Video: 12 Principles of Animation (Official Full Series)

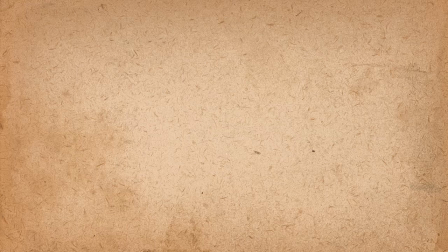0s
Hey guys, so I decided to make a video series dedicated to the 12 principles of animation,
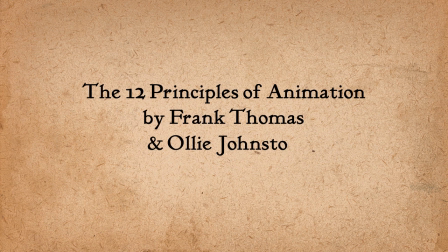5s
as described by the legendary animators Frank Thomas and Ollie Johnston. So the first principle is squash and stretch.
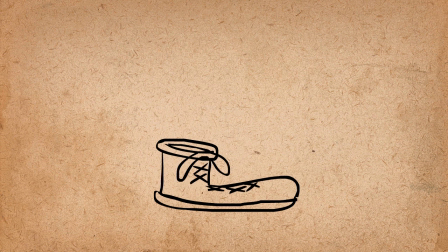12s
This is the principle that animated objects will get longer or flatter to emphasize their speed, momentum, weight, and mass.
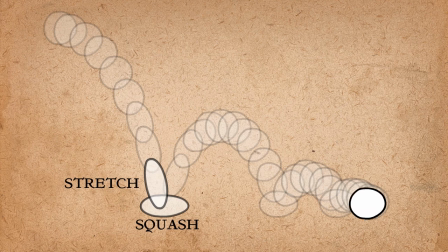21s
Here's a bouncing ball that has squash and stretch. And here is one without squash and stretch.
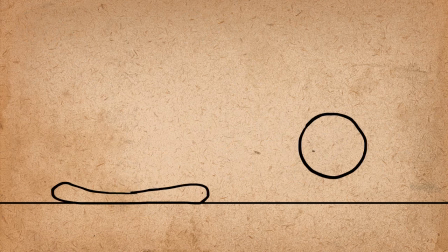28s
See the difference? The amount that an object squashes and stretches says something about its mass.
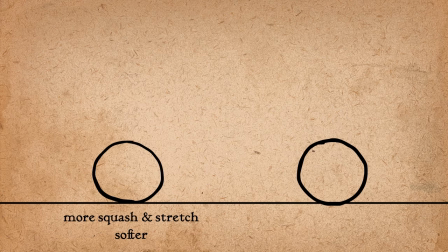35s
The more squash and stretch, the softer the object. The less squash and stretch, the stiffer the object. This first one looks like a water balloon, and the second one probably would be a bowling ball.
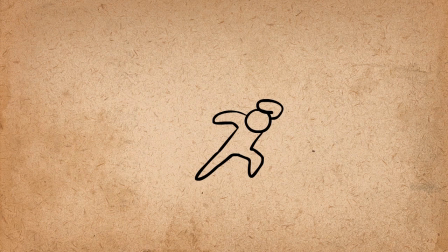46s
Squash and stretch applies to characters too. Look at how this figure is stretching from the speed that he's coming down with. And then he squashes after he lands, before settling in his pose. You can also use squash and stretch to exaggerate facial expressions.
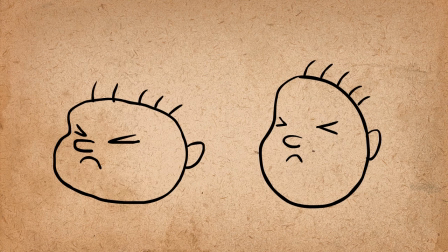57s
Let's add some squash and stretch to this face. When his eyes are closed, his face is squashed, and when he opens his eyes in disbelief, his face stretches up and settles back to normal.
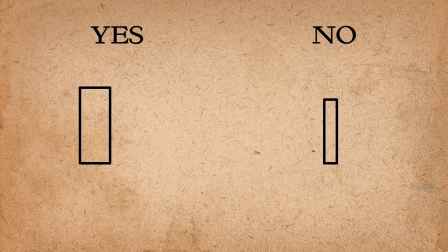66s
It's very important to keep the volume of the object consistent. This is what a lot of people mess up with when they're first trying to do squash and stretch.
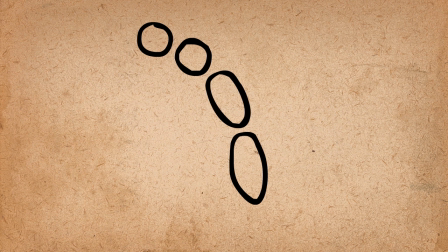73s
They'll elongate the ball like this and flatten it like this. This is what you should not do.
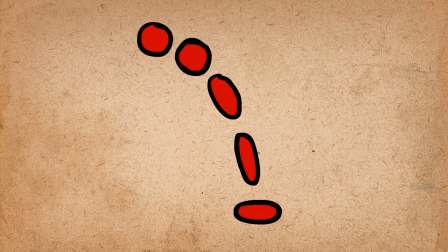79s
The overall volume of the ball must be the same. So as the ball gets longer, it also gets narrower.
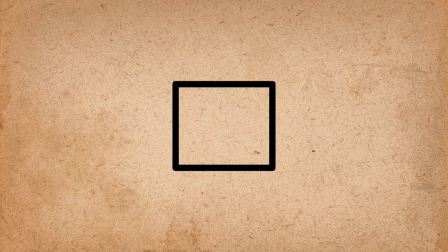86s
When it gets flatter, it also gets wider. The same goes with cubes. If you're going in with one line, the other lines must go in the opposite direction.
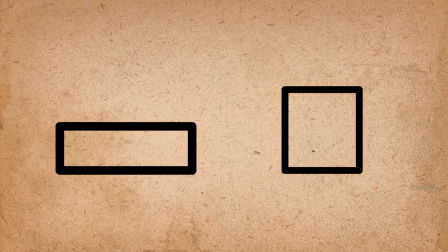94s
The cube should start out narrow, get flat, get narrow again, and then rest.
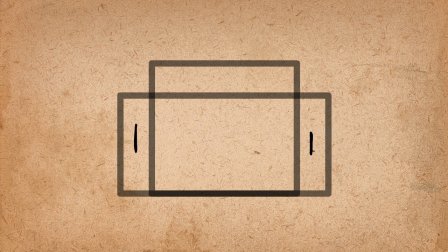99s
In-betweening with cubes is easy because you can measure the line in between the two lines and then connect them to make the cube.
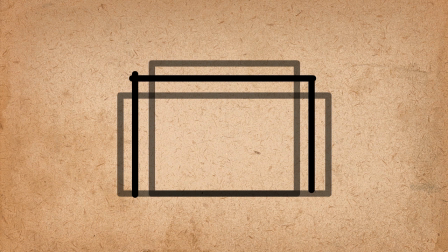105s
If you master squash and stretch with cubes, the next step is to try to do it in 3D.
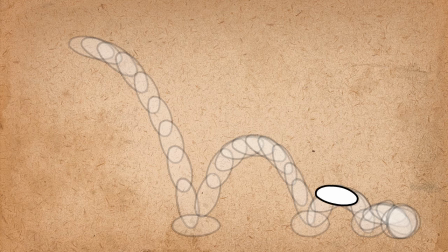110s
Another important note is that the ball does not have to be stretching the entire time that it's falling when it's just starting to fall It should have its normal shape for the most part and then when it's just about to hit the bottom That's when it has the most stretch.
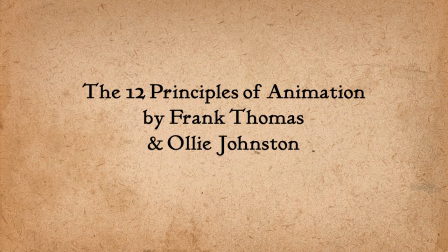123s
So do not overdo squash and stretch in this sense All right the second principle of animation is called anticipation This
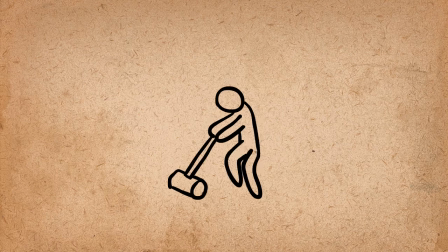130s
is when a character prepares for an action to give the audience a clue as to what is happening next as well as to make the action appear more realistic.
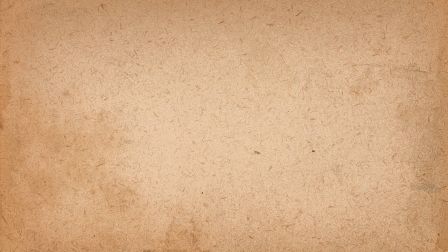138s
One example is when a character is about to jump. Before leaping into the air, he has to prepare for the action by crouching down to build energy. It's like a spring that coils up before releasing. Look at this character jumping without any anticipation. It looks very unrealistic because the energy to jump comes out of nowhere.
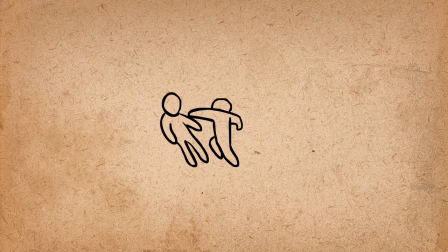154s
Here's another example, a punch. To add power to the punch and communicate to the viewers that he is about to punch, he reaches his arm back and then punches.
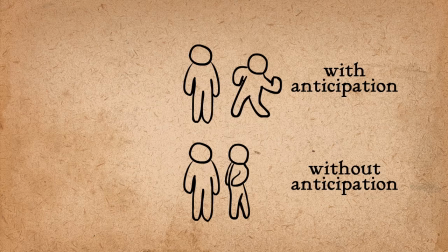162s
By contrast, having no anticipation results in a very weak punch. You'll see this in a lot of cartoons.
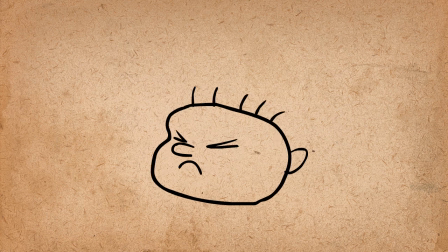168s
Before running, a character will wind up before taking off. In the previous video about squash and stretch, this face actually uses anticipation as well.
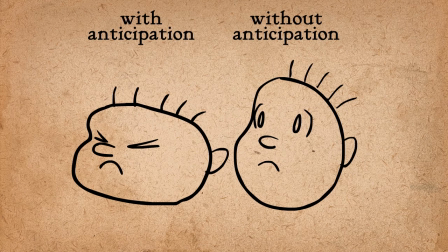176s
Instead of immediately stretching up, the face squashes first to anticipate the stretch and give it more power.
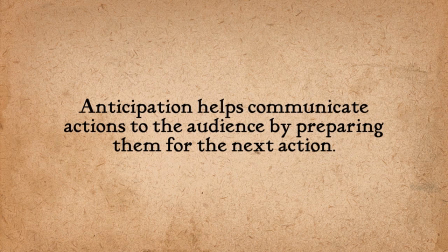182s
Anticipation helps communicate actions to the audience by preparing them for the next action. This can happen in many ways.
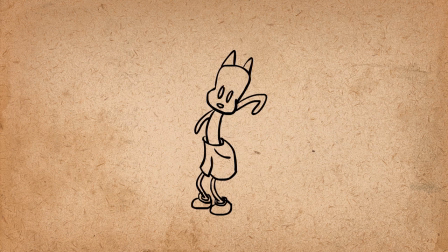188s
If a character is about to take something out of their pocket, they make their hand very visible and up in the the air before going into the pocket. Otherwise, the audience might miss it and wonder how they got that object in the first place. The most important thing is that the viewer notices the hand and the pocket, so the character cannot be performing any competing actions.
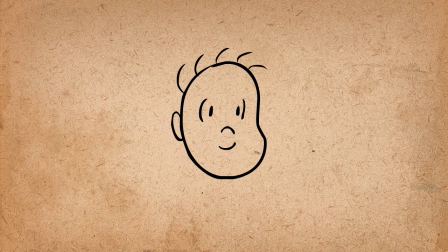204s
Let's say that something is about to happen on the right. A character may prepare for that action by pointing their eyes and head to look in that direction, leading the viewers to also look there.
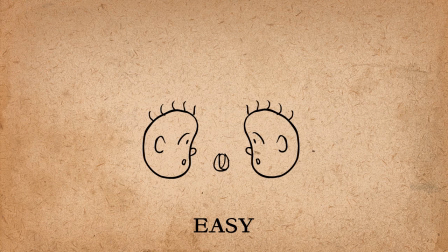212s
It's important to make it as easy as possible for the audience to understand what's going on without having to watch it twice.
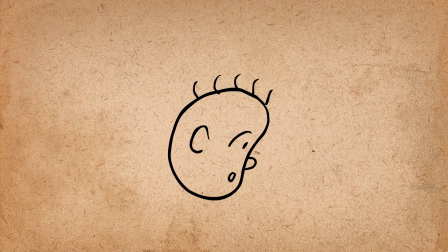217s
But this can also be used to trick the audience too, if you lead their eyes in one direction and then surprise them by having something happen on the other side of the screen.
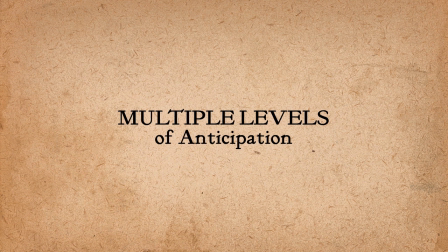225s
Taking anticipation a step further, you can actually have multiple levels of anticipation. Let's go back to our punch animation, where the character winds up before punching. This animation has one level of anticipation. Now look at this one. The character is actually winding up for his windup by going forward,
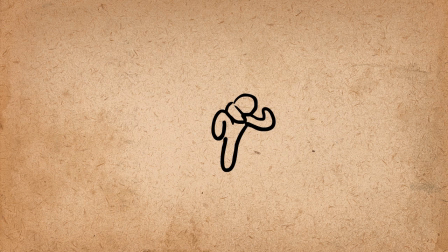242s
then winding up, and then before punching, he throws his other arm back to further anticipate the punch.
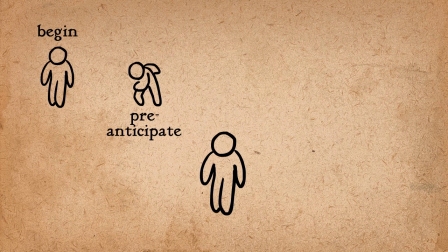248s
This punch is very complex.
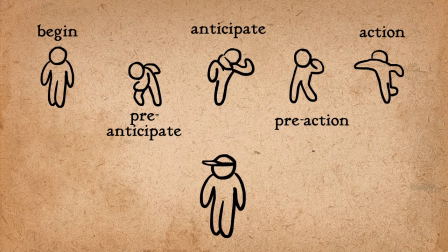250s
It's actually similar to what a baseball pitcher does when he's getting ready to throw the ball. So the third principle of animation is called staging.
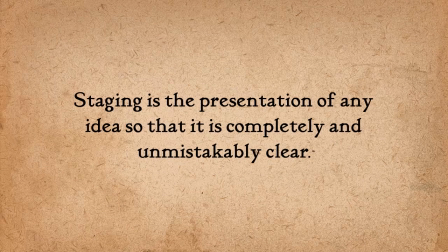257s
Staging is the presentation of any idea so that it is completely and unmistakably clear.
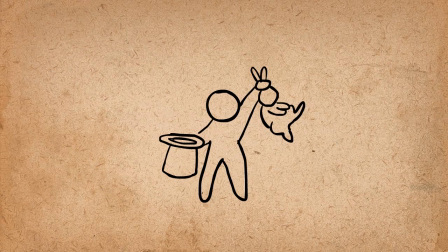262s
This is a very broad principle because it covers so many areas of animation. It can apply to acting, timing, camera angle and position, and setting.
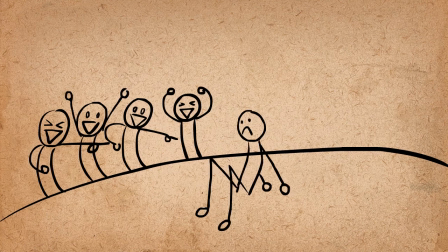271s
So when you're animating, you want to be in full control of where the audience is looking. You're essentially saying, look at this, now look at this, and now look at this.
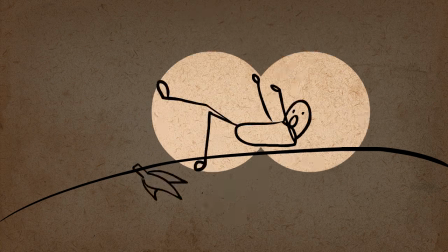280s
This control is achieved through staging. All of the elements of the scene work together to move the viewer's eyes around the screen.
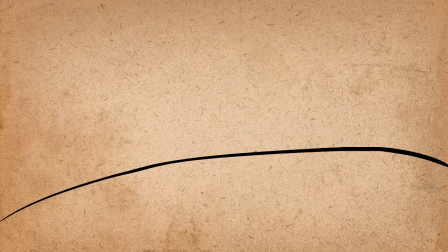287s
Here's an example of bad staging.
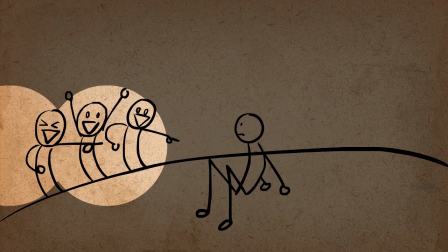292s
The characters are competing for stage presence, so the viewer doesn't know which one to look at. The camera has a lot to do with this.
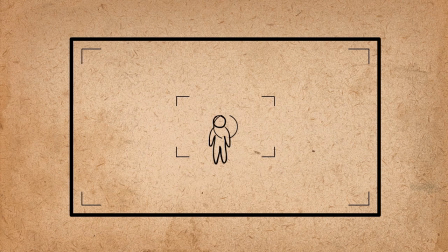299s
It's important to know when to be close up and when to be far away. Far away is good for big actions while close up is good for expressions. Don't have the main action be off to the side. It should be either in the center of the screen or in one of the thirds of the screen.
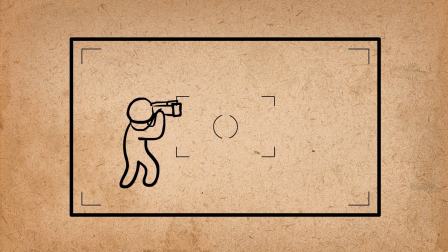313s
If they're facing to the side, there should be more empty space in the direction that they're facing, unless someone's sneaking up behind them in which case they would no longer be the main character of the shot.
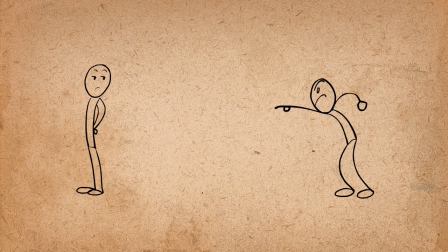322s
The main action of the scene should be very clear and simple. It can't be upstaged by other things that are going on. This takes attention away from the main point. It should also have proper timing. Let one action finish before the other person starts their action instead of overlapping them. Sometimes you need to insert pauses if there's something on the screen that needs to be processed by the viewer before moving on.
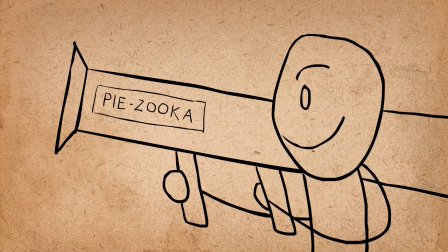341s
Sometimes if there's any text on the screen, you should keep it on screen for as long as it takes to read it out loud three times.
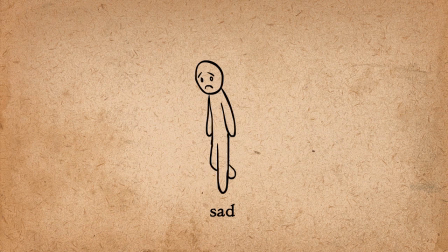347s
But it's not just about controlling the viewer's eyes. It's also about conveying ideas.
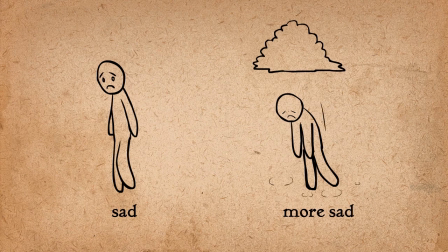352s
If a character is sad, for example, you want to make sure that the viewer knows that and feels that.
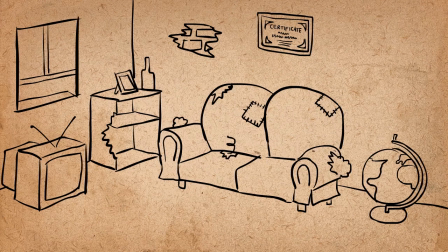357s
If someone's house is supposed to be very poor and decrepit, go over the top to make sure that they get it, and don't have any objects that detract from that purpose.
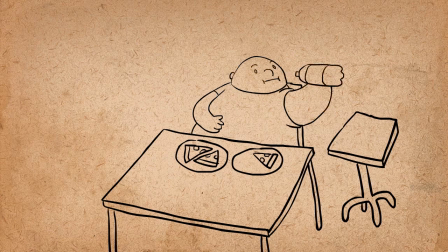365s
Let's take this scene and give it the staging treatment. This fat guy is eating pizza. The idea that we want to convey is that he is a severe overeater.
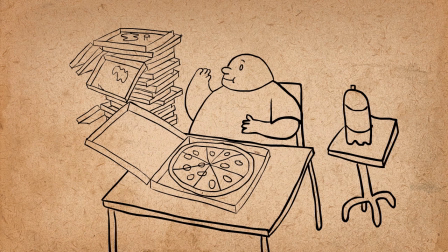372s
So let's set the stage more. Let's give him more pizza and put piles of pizza boxes behind him and stains on his shirt.
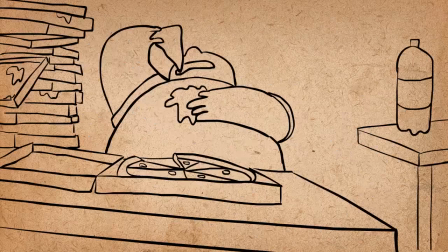378s
Let's move the camera down below him to make him look bigger.
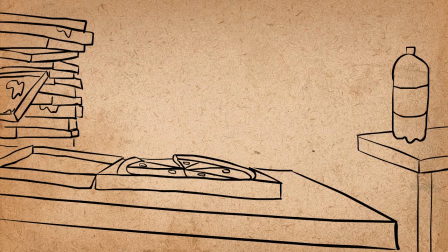381s
And let's change his acting so that his weight actually gets in the way of his eating, So he can't even reach for the soda without falling over now.
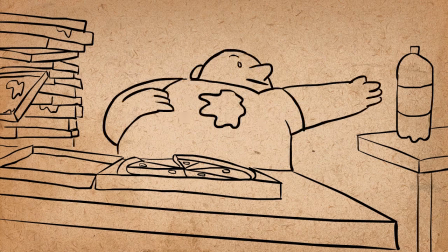387s
Let's make sure to time it right So he notices the soda and then reaches for it now the idea is very clear Alright,
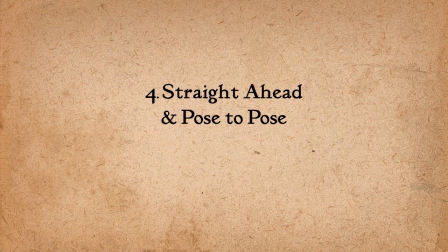393s
so the fourth animation principle is called straight ahead and pose to pose This term
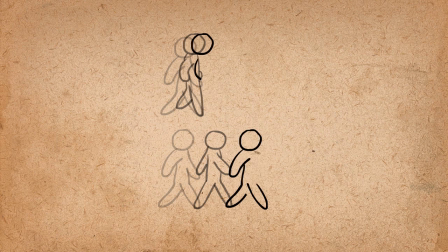398s
describes two methods used to animate drawings the first method straight ahead is where you draw the first drawing And then you draw the second drawing and then the third drawing and so on It's basically animating as you go the second method
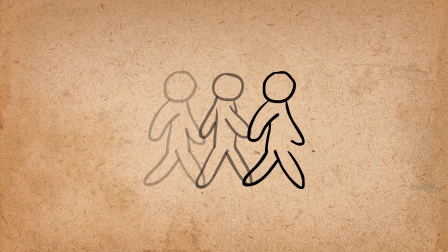409s
pose to pose is where you draw the beginning and end of each main pose and go back later to fill in the drawings in between.
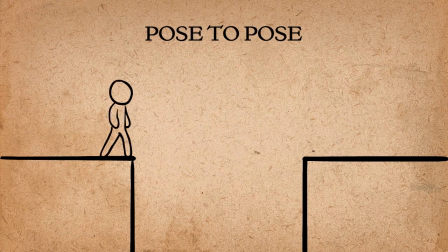416s
So there are benefits to both methods. Pose to pose is generally better for most actions because it gives you the most control. You have a good idea of what the action is going to look like very early in the process. So instead of worrying if the character is going to end up in the right place, you decide where they end up from the beginning and work backwards.
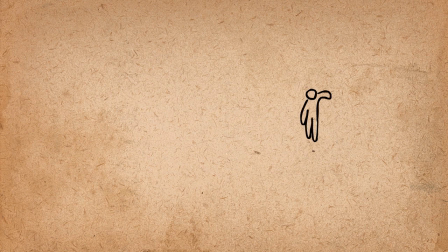432s
Also, using straight ahead animation can lead to the character changing size or being on a different level from beginning to end. Pose to pose can save you a lot of work. If you were to animate a whole sequence straight ahead and then realize that one pose is off, you would have to change several drawings to fix that one pose.
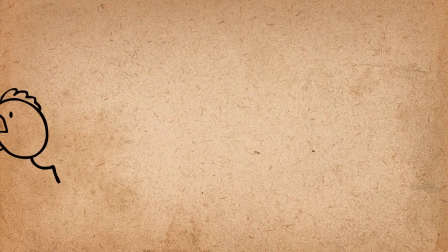446s
But with pose to pose, you do the main poses to see if it feels right, and you can catch problems early on. Straight ahead animation on the other hand is good for animation that is unpredictable. Some examples of this include fire, water particles, clouds of dust, explosions.
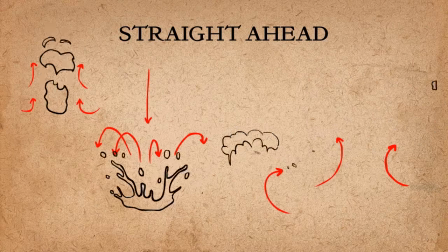462s
The reason why straight ahead works well is because there are laws of physics that work at a constant rate, And it's hard to predict how it will work pose to pose.